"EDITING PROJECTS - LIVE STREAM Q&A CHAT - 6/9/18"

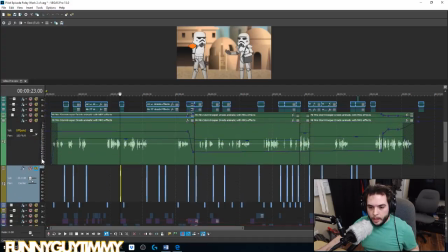12:23 Okay, I remember what I did. Okay, so here is her audio.
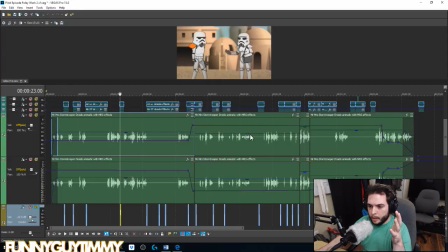12:29 I think I just took all the audio from the animatic instead of taking it as the condensed version, and then brought it in here so that I could work with them a little bit more individually.
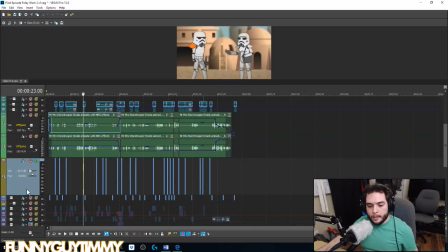12:44 And so I just added all the sound effects back in, so that I'd have more control instead of mixing it all from the animatic.
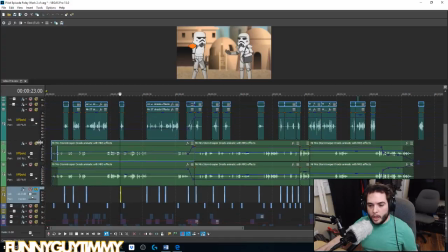12:53 Now I can tinker with it a little bit better. And I think I even changed like the EQ and the compression a little bit on the two characters.
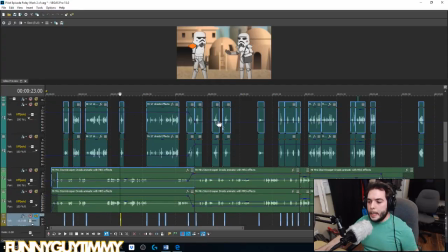13:00 But first thing I'd like to explain here is I wanted to give it a little bit more of a stereo sound instead of just being mono. So what I did is, oh, you're welcome. If that helps you with your voiceover, then cool.
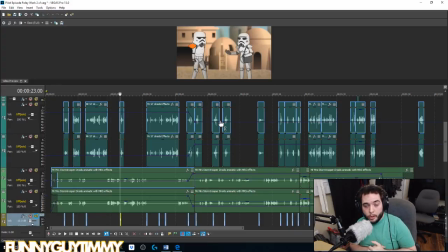13:16 And if you do like a video review, let me know. Send me a message. I'd love to hear it. So what I did to give it a little bit more of a stereo sound, to make it sound more like the two characters,
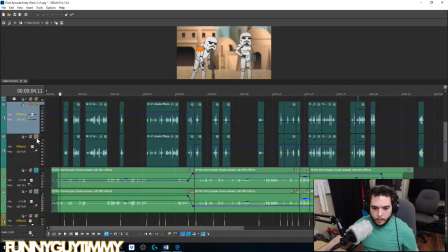13:29 I'm going to go ahead and hope you guys are listening to this in stereo.
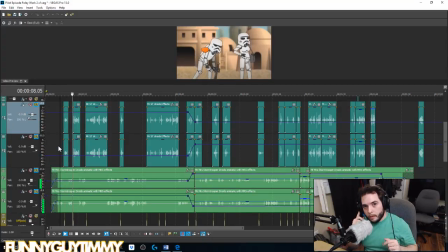13:36 Well, what? have you found what you're looking for? Not yet. I've just been browsing. Browsing? We're in armor, in the desert. Okay. We don't just browse.
All right, so you hear how one character is more on one side than the other.
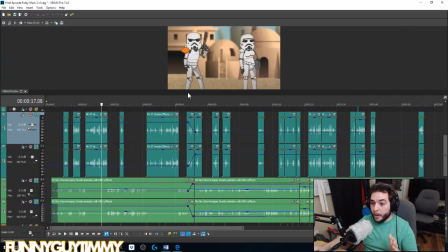13:53 I wanted to have the actual relation to them on screen, as if you were actually looking at them, like you're actually standing close to them in between them. So what I did is I doubled the tracks, and I have one that's set all the way to the left and one that's set all the way to the right.
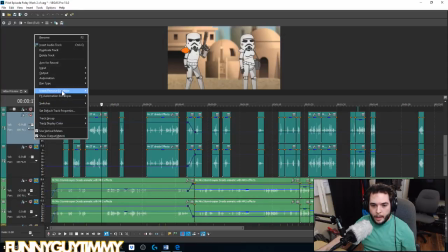14:09 And then I go in, and then I insert these. They're called envelopes in Sony Vegas, and there's mute, there's pan, and then there's volume. Pan will give you from the left to the right, but I wanted to have a more fuller,
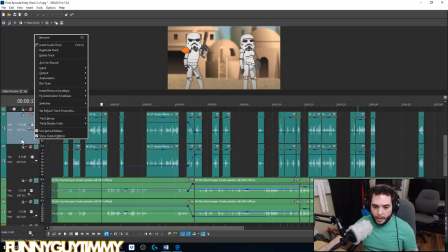14:30 clearer sound, so I went ahead and just did volume. So I'll have one track that is all the way to the left, one is all the way to the right, and when he is over here, his left audio will be louder. I'll have the volume up higher, and then as he moves over... Okay, fine.
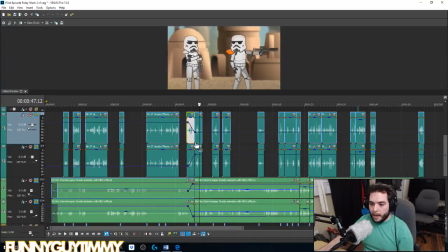14:47 As he moves over, How about that one? he moves over to the right side. And so now I've brought down the left audio down a little bit and the right audio up. And I have them at basically the same level, basically as they were, but now just opposite.
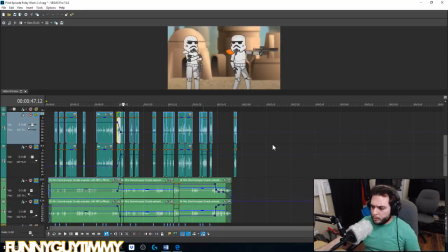15:04 It gives you a little bit more of a 3D feel. That was what I was going for. And same thing with her.
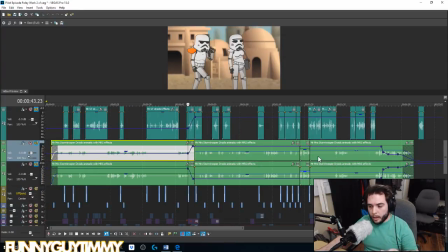15:09 And with her, it just reverses. That's all it does, really. I did a little bit more tweaking with her.
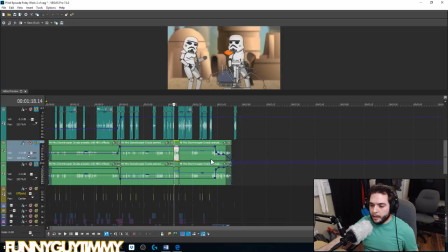15:15 There's a little bit more ups and downs that I to compete with the music and the sound effects that I brought her audio up. I'm going to go back to the questions real quick. Used for the past project. Can I hear your voice style?
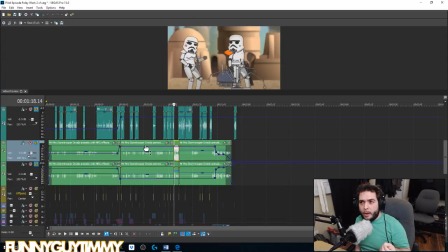15:33 Oh, for the one with the client, I did 7 voices. One of them, it was a character called DJ, and at first she wanted me to do a black guy,
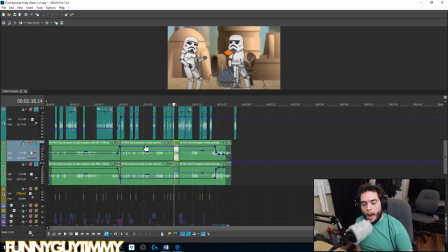15:51 black voice, and he's supposed to be like a rapper, and I was like, let's compromise. Let's how about I do like a radio DJ instead? And so I did like a Wolfman Jack. Hey, Wolfman Jack. So that's what I did instead, because I didn't feel comfortable doing like a black guy voice.
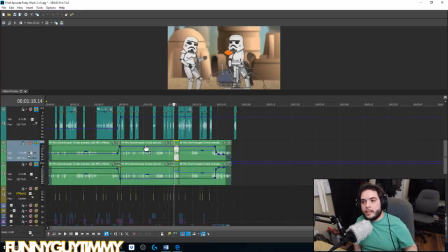16:08 It just wasn't something I was prepared to do. Then I did a kid voice, and he was supposed to be kind of almost like a Cartman, like talks like this. And then I did like an older guy who I did like an Ian McKellen. And then there was some evil, I think it was like an evil snake or something like that.
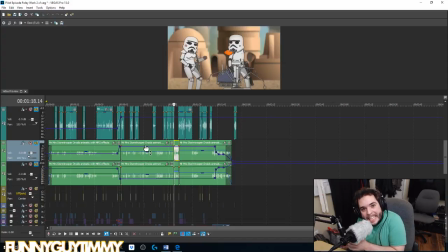16:25 He's like, yes, talk like this. Very pronounced on the S's.